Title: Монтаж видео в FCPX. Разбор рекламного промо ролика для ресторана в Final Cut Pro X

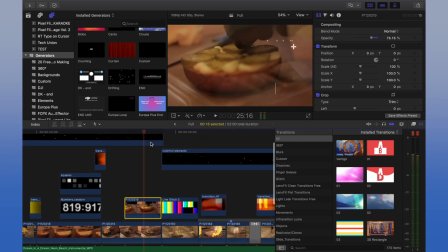Здесь такой же у нас эффект идет с 50% opacity,
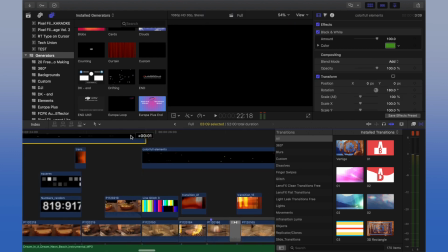да, и дальше у нас опять идут всякие разные футажи,
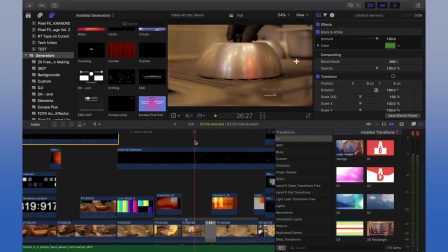вот мы их видим, переходы, бёрны, здесь у нас был также акцент по звуку в музыке,
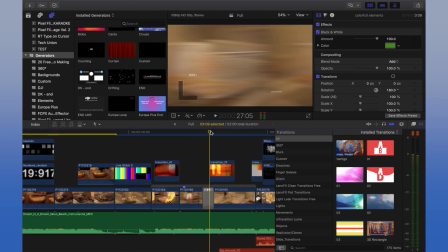мы добавили еще акцент по звучку, вот, также здесь у нас есть эффект,
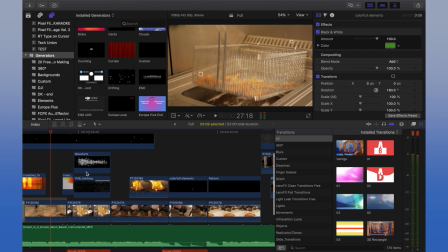в принципе, далее все идет уже по умолчанию, Просто накладываются VHS эффекты, всякие футажи и прочая история.
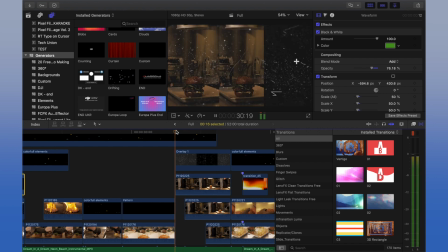Как мы сделали этот эффект? Все очень просто. Опять же, мы подрисовали это все под музыку.
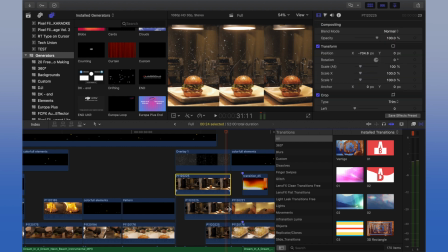И здесь у нас никакой анимации нет. Просто сделано это все с помощью кропа и трансформы.
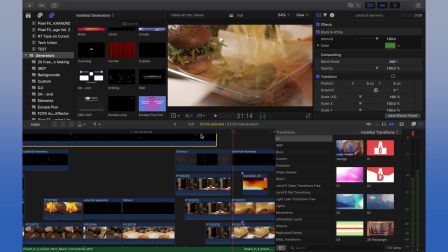То есть я выставил и кропнул, где мне нужно было, подрезал края. В принципе, если всматриваться, то видно, что они неравномерны.
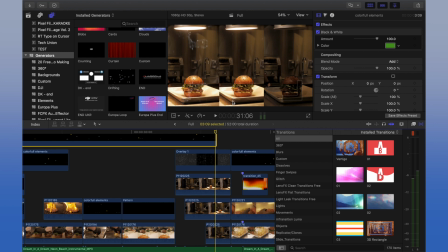Но и в этом была задумка, что то, что идет по центру, оно у нас немножко меньше. Те, что по бокам,
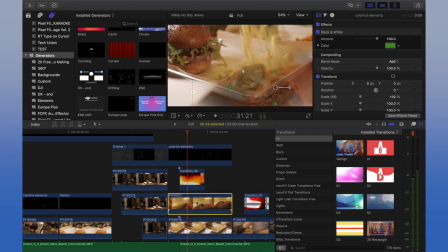немножко больше. здесь такой же у нас эффект идет с опасить единственное что мы сюда еще наложили шейп mask вот то есть вот
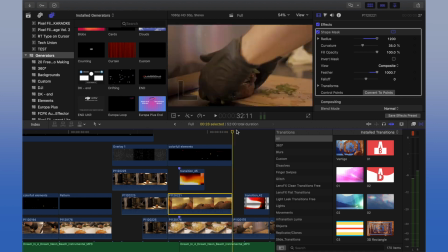эта крупная история чтобы было видно бургер здесь у нас происходит то же самое
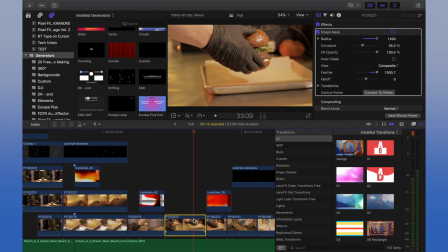и в принципе некоторые фрагменты здесь очень много чего построена на ускорках или просто
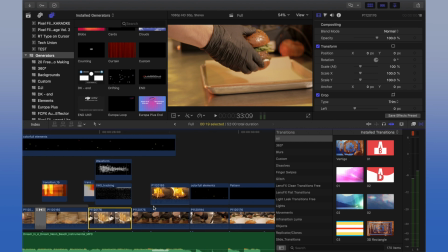клип ускорен тут например обычно а потом замедлено да то есть для того чтобы замедление было хорошая снимали мы при 30
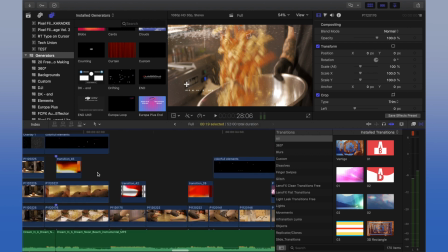кадров то мы просто видео quality ставим оптиков флэйрс и тогда у нас Final Cut сам дорисовывает кадры.
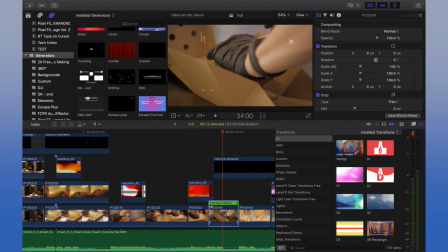Вот, здесь, как я уже говорил, все построено на... Сначала ускорение, а потом нормальная скорость. Здесь у нас просто кадры. Здесь у нас опять та же история, только у нас режим наложения Add, Опасити 100%.
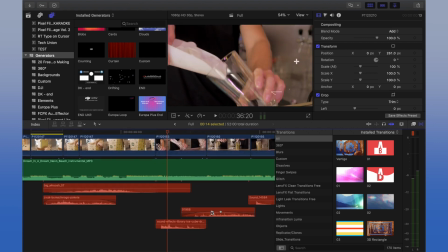Упаковка идет нашего бургера уже. Здесь мы просто подобавляли всяких разных звучков, воды, льда и так далее.
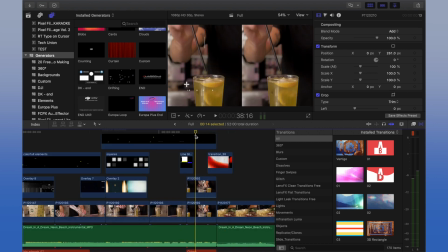То есть и много-много всяких флееров. В принципе, наверное, все. Здесь у нас то же самое, просто Scale Position мы подвинули.
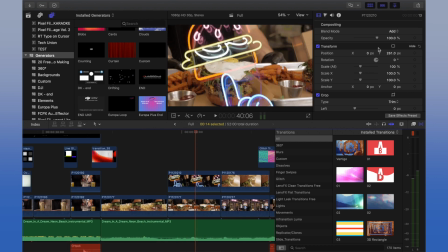Тут кадр обычный. Здесь кадр, опять же, сделан через скрин, скорее всего, судя по эффекту, через лайт, да, то есть вы можете просто поперемещаться между режимами наложения, посмотреть, какой понравится вам больше.
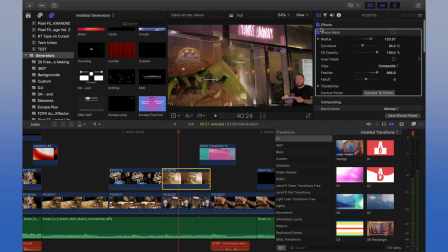Вот здесь та же история, шейп маск, режим наложения нормал, по опасти все оставили как надо, и вот если вы видите, вот это так выглядел кадр,
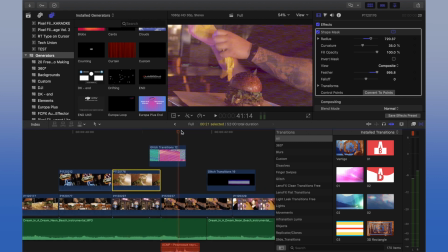мы его немножко разбавили вместе с нашим человеком, который кушал этот красивый,
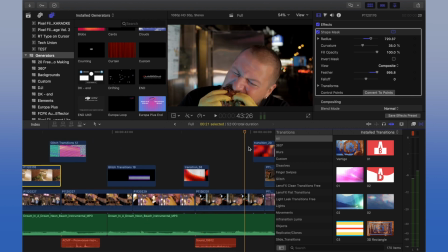блин, кушать захотел, бургер. Вот и, в принципе, наверное, все. Мы закончили.
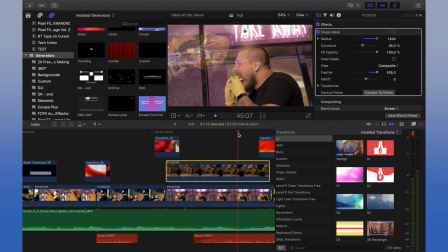Вот здесь у нас еще также опять же идет Shape Mask и с режимами наложения наш бургер.
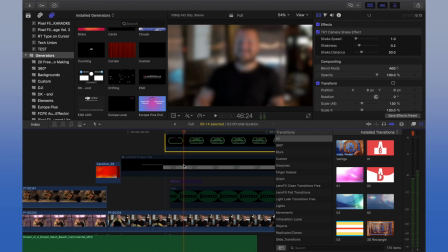И в конце изначально у нас, можно сказать, была вот такая топорная анимация, такая плашка была.
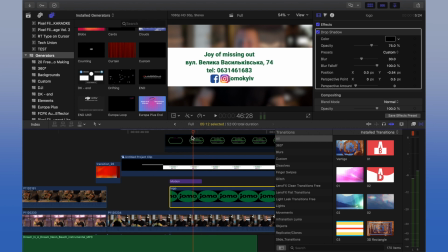Вот, то есть у нас выезжал просто логотип и все.
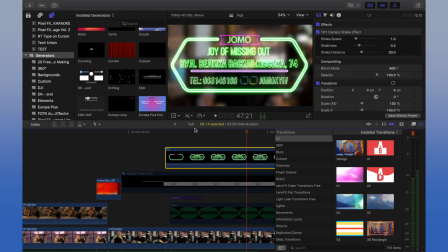Ну и после того, как внесли некоторые правки, попросили вначале вставить адрес, мы решили сделать это уже все в едином стиле, то есть добавили неон и здесь также его подзвучили. В принципе, вот такой вот, казалось бы, сложный проект, да, то есть на тайм-линии очень много всего накинуто, но если вы идете последовательно, то у вас все получится.
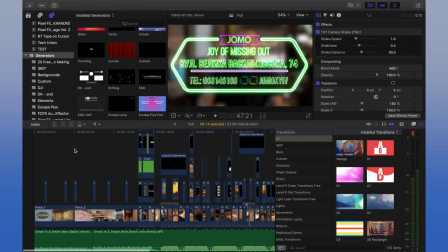Плюс, как я уже говорил из моего личного опыта, не всегда лучше делать все это дело в авторе, а вот в Final Cut, например, вручную это может получиться намного интереснее. Если вам нравятся такие уроки, там, где мы разбираем с вами, как было сделано проект в Final Cut,
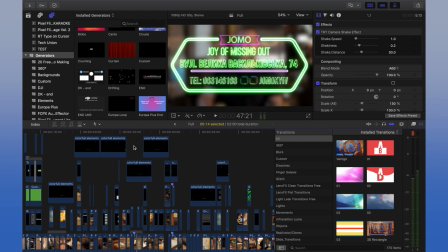то обязательно пишите, будет интересно для вас разбирать такие проекты. Если у вас остались вопросы, то можете без проблем их задавать. Также будет интересно на них ответить. С вами был Даня, канал TechUnion. Обязательно подписывайтесь и оценивайте данный ролик. Всем пока.